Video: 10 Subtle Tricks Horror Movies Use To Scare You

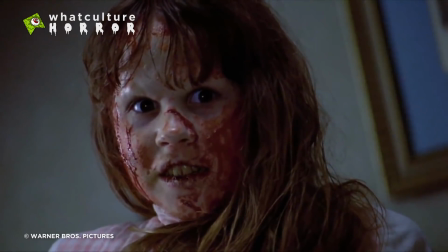[0:03]
Of all genres, horror films are infamous for using all manner of visual trickery and technical sleight of hand in order to get the right audience reaction.
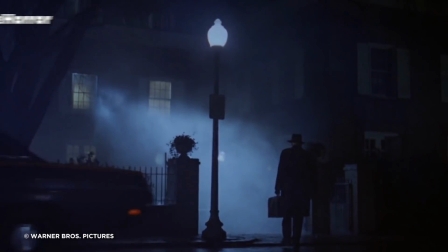[0:12]
Not every trick horror filmmakers use is as easily spotted as the much maligned jump scare though.
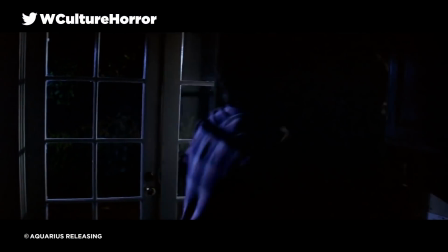[0:16]
As whilst that one might be the final boss of the genre,
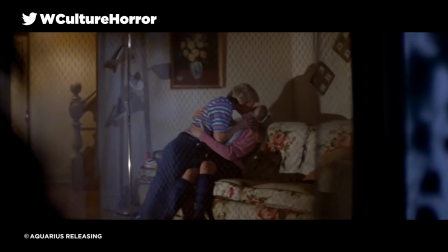[0:19]
there are all manner of behind-the-scenes secrets that go into making a film scary outside of gory set pieces and hideous monsters.
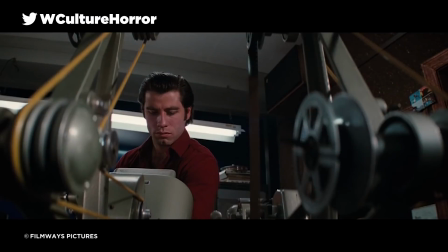[0:26]
From intentional mistakes to disconcerting soundscapes, let's take a look at what really goes into the Frankenstein's creation of horror movies then, shall we? I am the haunting apparition of Ash from What Culture Horror, and these are 10 subtle tricks horror movies use to scare you.
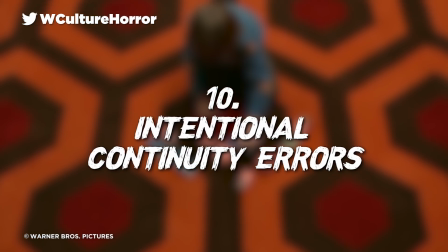[0:43]
10. Intentional continuity errors.
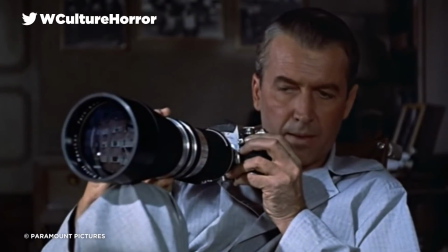[0:46]
This one is a particularly interesting one, mainly because lazy directors can pull it off by accident and seem like horror geniuses after the fact.
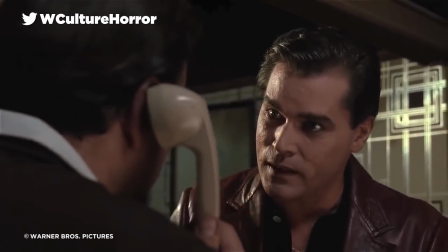[0:54]
Nothing but respect, to be honest. For most films, continuity errors are minor missteps at best and slightly embarrassing mistakes at worst.
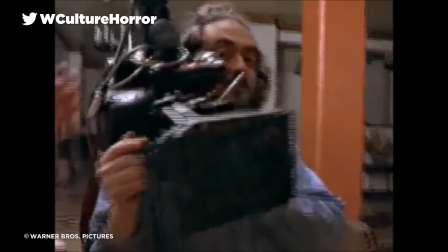[1:02]
Most viewers scarcely even notice a minor error, and of those who do,
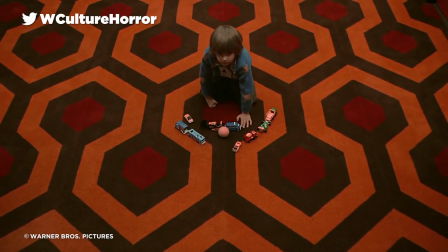[1:06]
very few audience members would say an inconsistent background ruined their cinema experience.
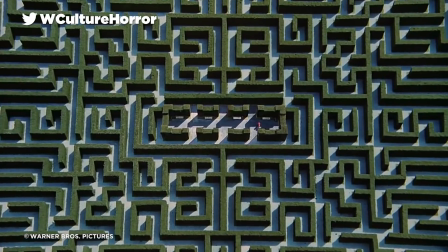[1:11]
But from some horror filmmakers, continuity errors can become a mind game that makes you question everything you're seeing.
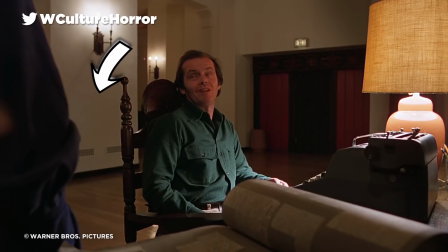[1:18]
This could even be as simple as a chair appearing and disappearing in the background between shots.
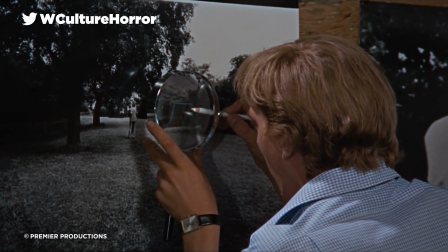[1:22]
A tiny detail which only an obsessive rewatcher would be able to single out, but which the viewer is subconsciously able to perceive without devoting their focus to it.
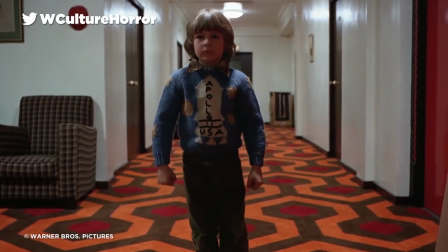[1:31]
This leaves them with an ineffable sense that something is off, a vague feeling the director subtly slips in.
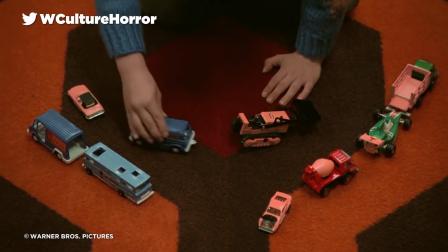[1:37]
You only need to look at The Shining for the effectiveness of this one. 9. Infrasound.
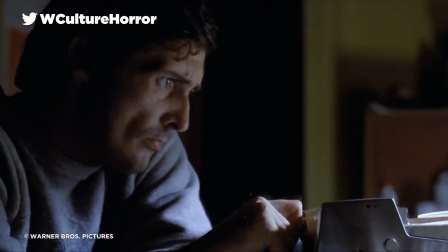[1:42]
Another sneaky trick horror filmmakers can utilise against an unsuspecting audience comes in the form of not visual sleight of hand,
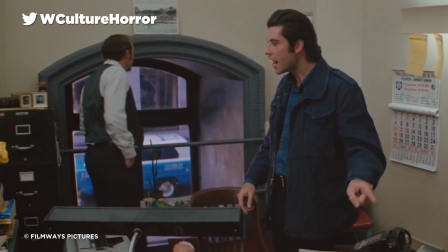[1:50]
but audio trickery instead. Infrasound is the term given to a series of noise frequencies which can be detected by humans,
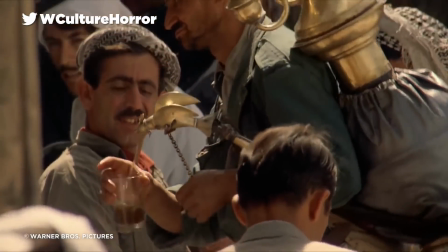[1:57]
but isn't strictly speaking heard, as they're too low to be within human hearing range.
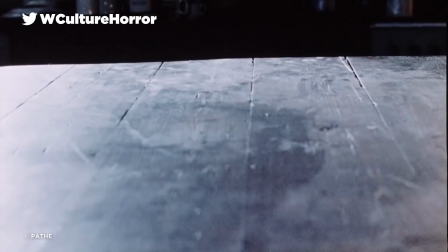[2:01]
So, how do you detect a sound without hearing it? Well, it is by feeling it in your very bones.
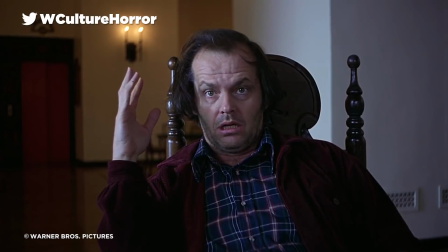[2:08]
The only natural occurrences of this phenomenon are sources of primal fear for humans, whether it's massive animals communicating, strong winds, or avalanches.
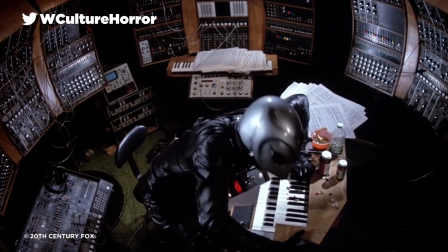[2:17]
As such, when sound mixers and technicians or musicians composing scores use infrasound,
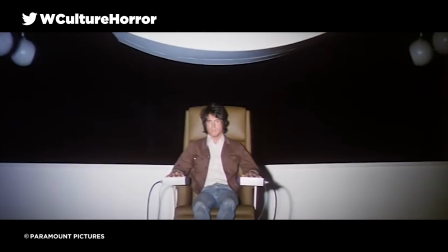[2:22]
they can tap into this sensation without audiences ever knowing they're hearing a thing.
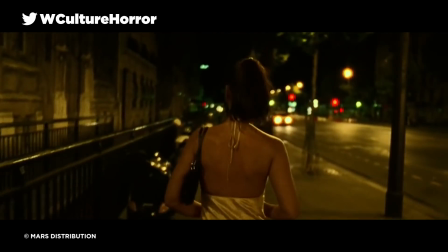[2:26]
And as for an example, Gaspar Noé admitted he used infrasound in the mix of his nightmarish movie Irreversible, to give the film its unforgettably intense and upsetting aura. Well, mission accomplished, Mr. No.
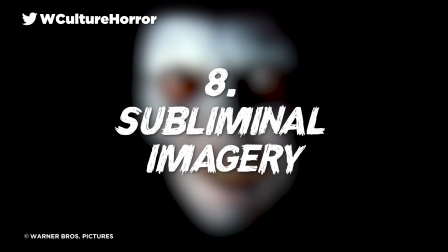[2:39]
8. Subliminal imagery.
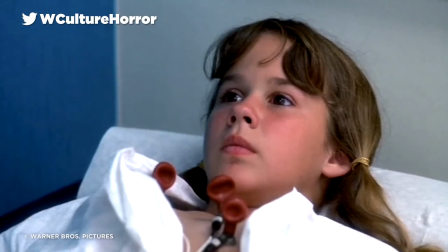[2:41]
Subliminal imagery is best described as that pesky, brief, one-frame shot that can't be properly perceived by someone watching.
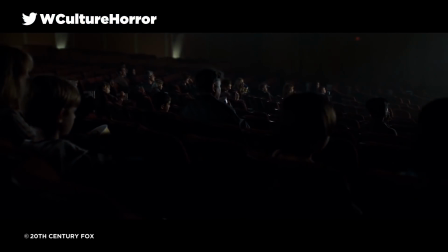[2:48]
You know it's there, but it's shown so fast you've got to question whether you really saw it or not.
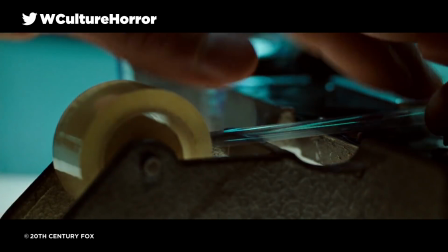[2:54]
When this was first discovered and discussed as a phenomenon, subliminal messages, both visual and auditory,
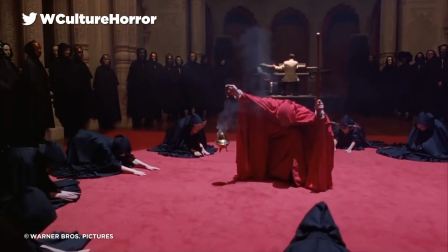[2:59]
were thought to be a sort of dark magic through which filmmakers could code secret messages about the Illuminati,
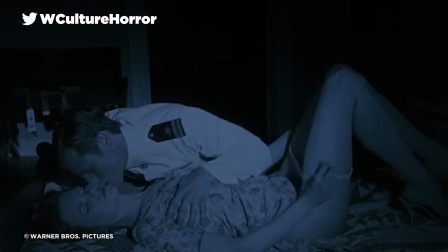[3:05]
and musicians could convince listeners to worship Satan or join the Navy. However, now that the initial hysteria surrounding it has died down,
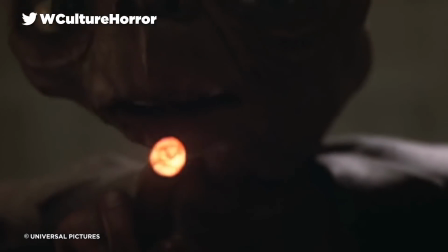[3:13]
modern researchers are aware that the average person won't be convinced to call home by a subliminal message urging them to do so in a single frame of a film.
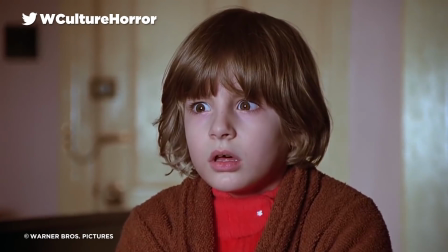[3:21]
What subliminal messages can do, though, is terrify viewers when they are slipped in during a feature film's runtime,
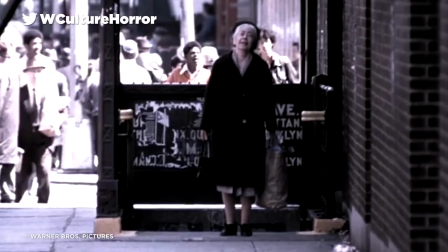[3:27]
particularly if they are lingered on for long enough that a canny viewer can actually single them out, as seen in The Exorcist's infamous Captain Howdy insert shots.
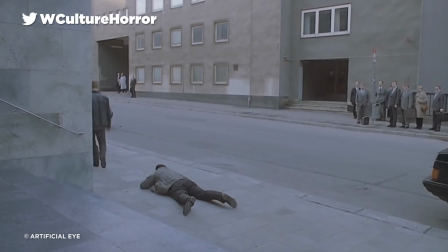[3:36]
7. Long takes. Although long takes are often associated with a slow pace and a boring lack of action,
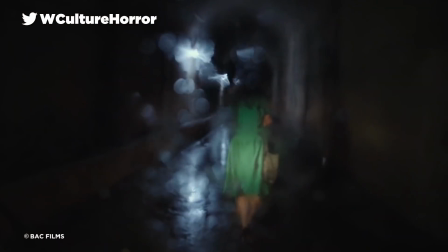[3:42]
particularly if they remain still for the whole time, there is an undeniable stress to watching something happen all in one shot.
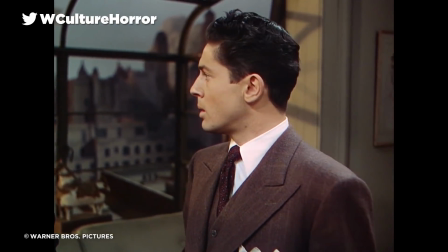[3:48]
Things feel vaguely, ineffably wrong, even if it's just worrying about how many takes it took to get the perfect one in a single go.
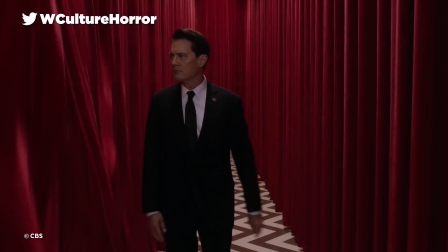[3:55]
Just look at the films of David Lynch, and in particular 2017's Twin Peaks: The Return, to see this principle in intense, unsettling action.
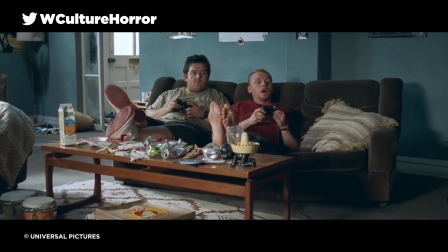[4:04]
Those of us who spent summers indoors glued to TV screens have a subconscious idea of how a normal film should look, sound, and feel.
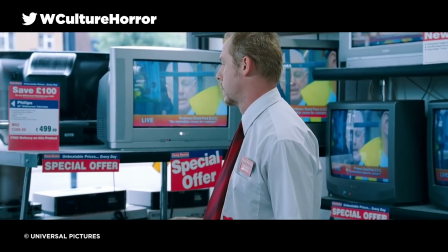[4:11]
But even casual viewers with real lives tend to notice technical mistakes in films,
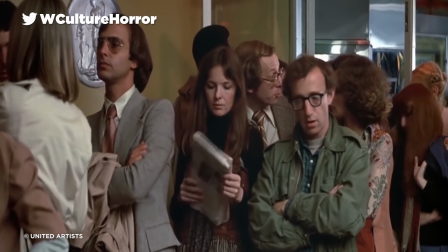[4:16]
as there is an underlying expectation which hasn't been fulfilled when a scene fails to hit its marks.
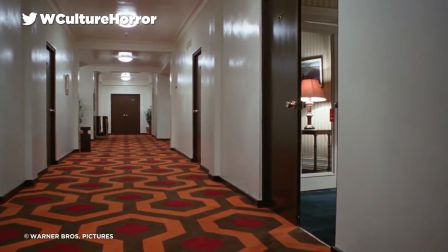[4:21]
In horror, a scene stretching out longer than necessary leads a viewer to wonder what is going to happen,
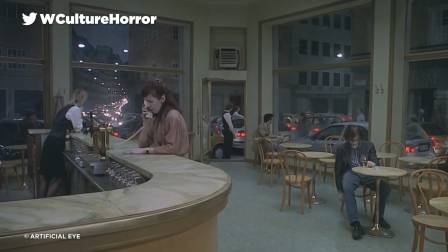[4:26]
why it feels so slow, and what inevitable bang will come at the end of its long silence.
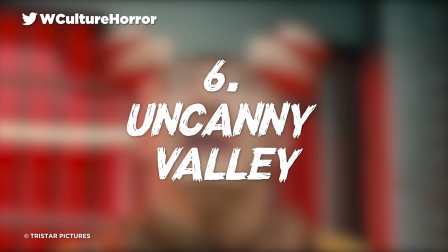[4:32]
6. Uncanny Valley.
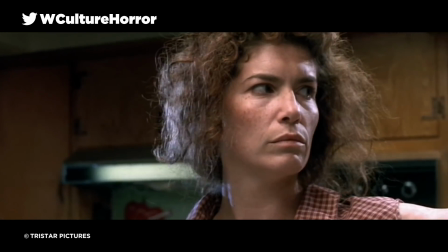[4:35]
Uncanny Valley is a term used to refer to the strange space in which non-human entities with human-like appearances are weirdly familiar in an unfamiliar way.
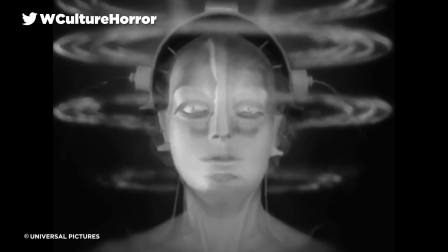[4:43]
Coined by a roboticist in reference to a trend they noticed in robot design, it's that moment when something becomes sufficiently human-like to no longer appear cute.
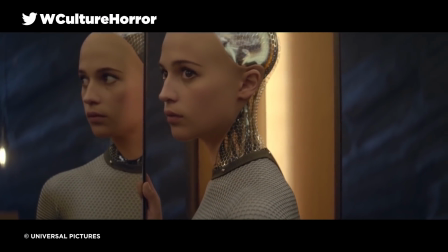[4:52]
It's an inherent wrongness that is deeply creepy, so of course,
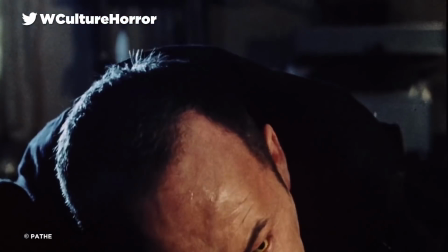[4:55]
that is where horror comes in. slightly twisting and distorting the appearance of a regular human face, whether it's via a clown, a doll like Chucky,
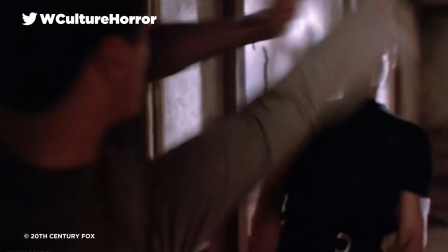[5:04]
a clone, a double, or an android,
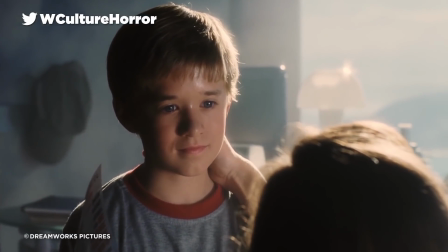[5:06]
results in a reflexive reaction of unease and discomfort as the viewer's brain struggles to contextualize what makes something so recognizable seem unfamiliar.
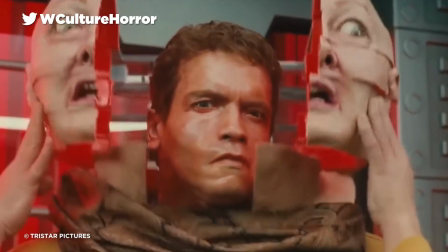[5:15]
Easy pickings, right? 5. Red lighting.
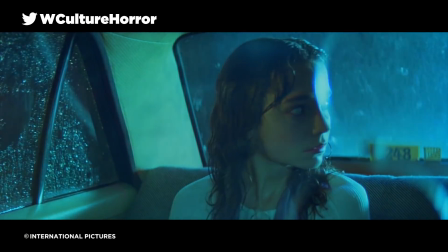[5:19]
This may be the least subtle secret, but even if the effect is pretty easy to see, the psychology behind it is still interesting.
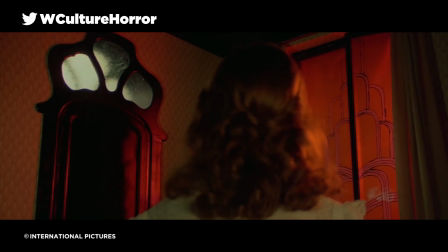[5:26]
Many directors will use coloured filters over their lighting in order to imbue a scene with a certain mood or feeling.
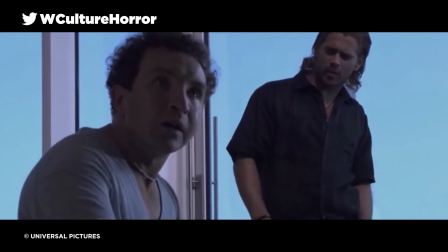[5:31]
Blue tones give a scene a detached, cool sensibility, which is how the cast of Miami Vice were able to wear all that pastel linen while still seeming serious and edgy.
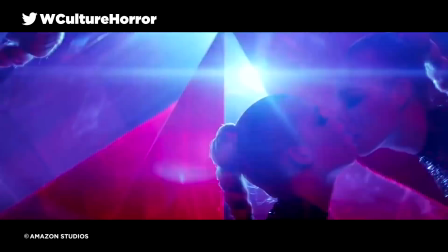[5:39]
Red light, however, creates an unconscious and intense reaction in viewers, signalling danger and excitement.
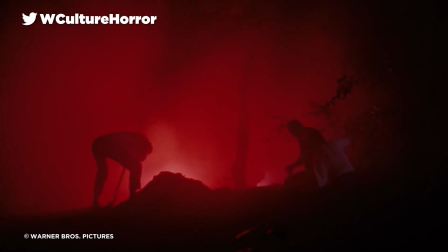[5:45]
As a result, scenes with no naturally occurring bursts of intense colour can be coated by a general red filter,
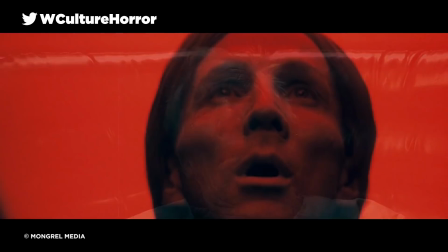[5:51]
and the finished film sequence will engender a natural shock response from the viewer. Just look at Beyond the Black Rainbow or even something like A Quiet Place for this one.
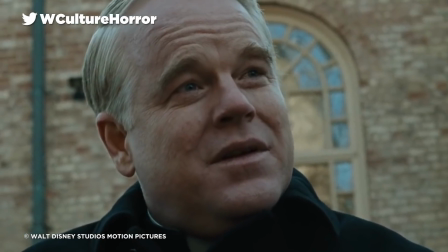[5:59]
4. Dutch tilts. If you want disorientation and discomfort, then just skew the shot a bit.
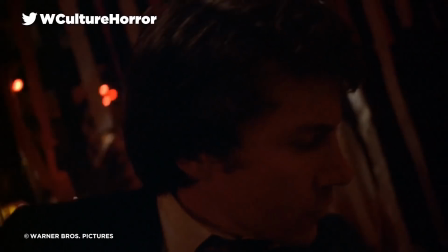[6:06]
At its most blatant, the Dutch angle is used to show a character passing out or losing consciousness.
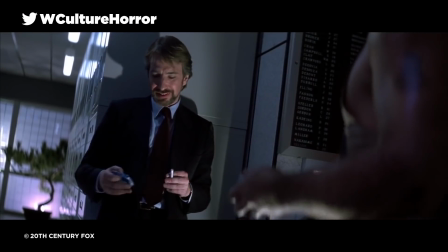[6:10]
But used more subtly, this odd angle has a vague and unshakable sense that the film's perspective is off.
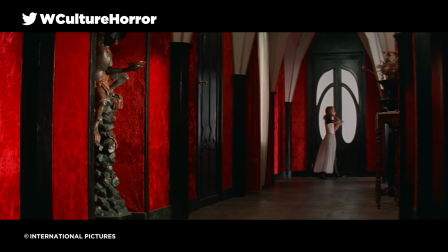[6:16]
Dario Argento's classic Suspiria uses it to great effect,
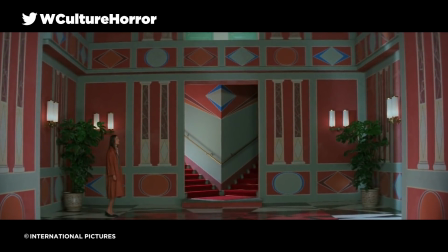[6:20]
where odd angles warn the viewer that something is deeply out of place in the film well before the witches put their first in-person appearance in.
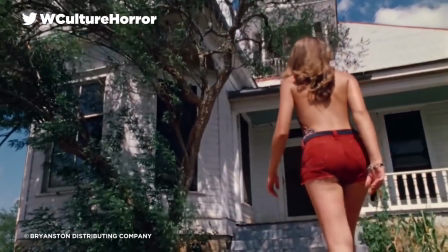[6:28]
However, that is not the only psychological trickery that lenses and angles can create for directors.
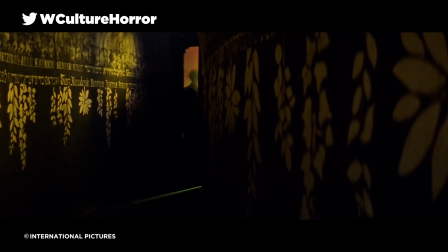[6:33]
High angles leave the viewer subconsciously feeling small and defenseless, whilst empty spaces in the frame lead the viewer to wonder what will appear there and build tension as a result.
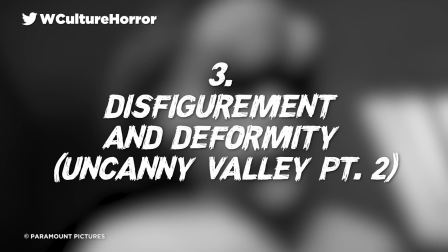[6:42]
3. Disfigurement and deformity. Uncanny Valley Part 2. So, we've looked at Uncanny Valley in terms of the inhuman becoming human,
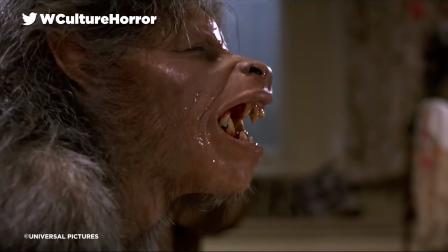[6:51]
but what about the monsters that started off like us, or seem like they might be real humans beneath their terrifying appearances?
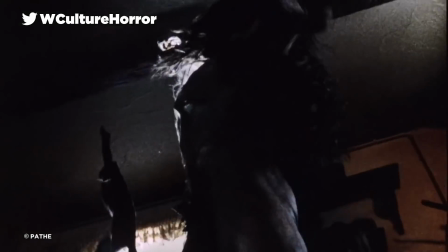[6:58]
From mutants to werewolves to vampires to zombies,
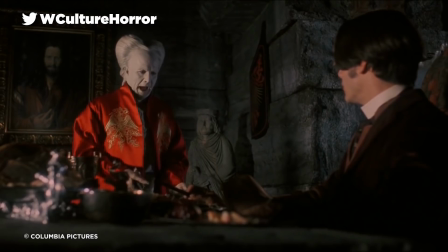[7:02]
why are viewers so much more afraid of subverted humanity than they are of, say, Godzilla and King Kong?
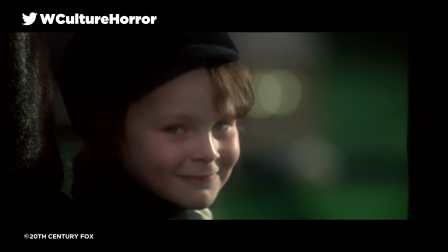[7:08]
Well, the answer to this one lies way back in infant psychology,
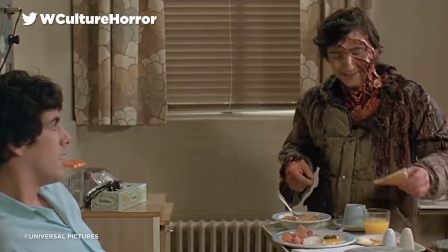[7:11]
and it's a developmental secret that every special effects maestro who has ever scared you senseless, from Stan Winston to Greg Nicotero to Tom Savini,
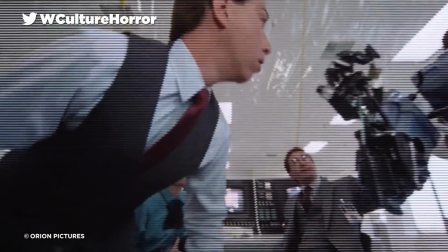[7:19]
is well aware of. During our development, humans begin to discern normal and abnormal facial structures in infancy.
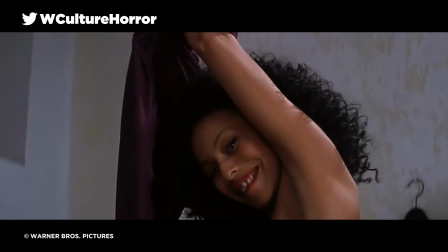[7:26]
It's then that we can develop a fear of what the brain registers as distorted or otherwise abnormal faces.
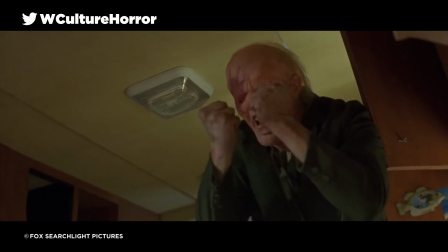[7:32]
This, of course, has led to some dicey instances of offensive misrepresentation in the horror genre,
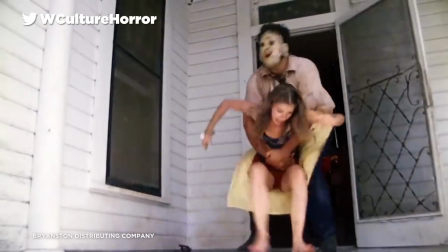[7:37]
wherein disfigurement in the likes of The Hills Have Eyes, The Texas Chainsaw Massacre, and Wrong Turn is shorthand for amoral evil.
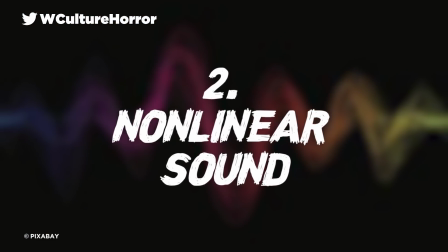[7:44]
2. Nonlinear sound. This one isn't far from what it sounds like.
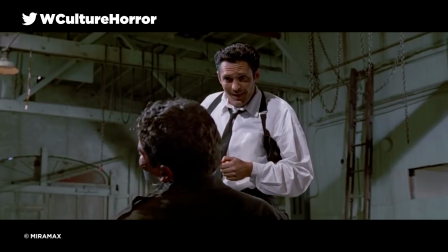[7:49]
Huh? Get it? Sounds like?
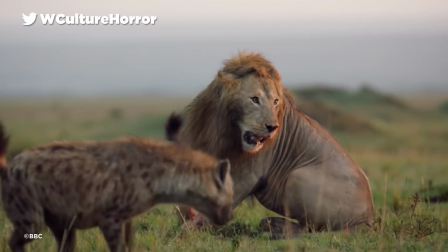[7:50]
Anyway, frequently found in nature, non-linear sounds are any with large and irregular wavelengths that stir up a sense of fear and unease in the human listener.
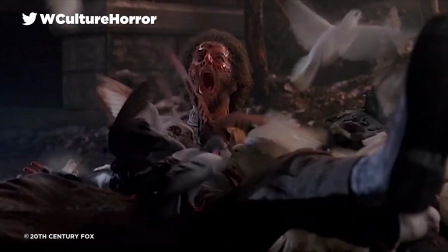[7:59]
Examples include women screaming and animal distress calls, both of which are sampled in the soundtrack of The Shining.
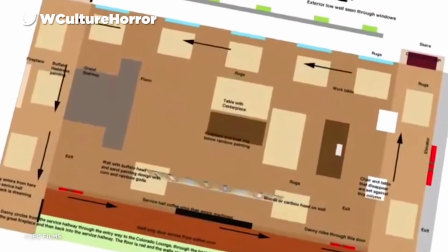[8:05]
That film in particular is really filled with these slick little tricks, so it's no wonder commentators have been able to convince themselves it's about literally everything.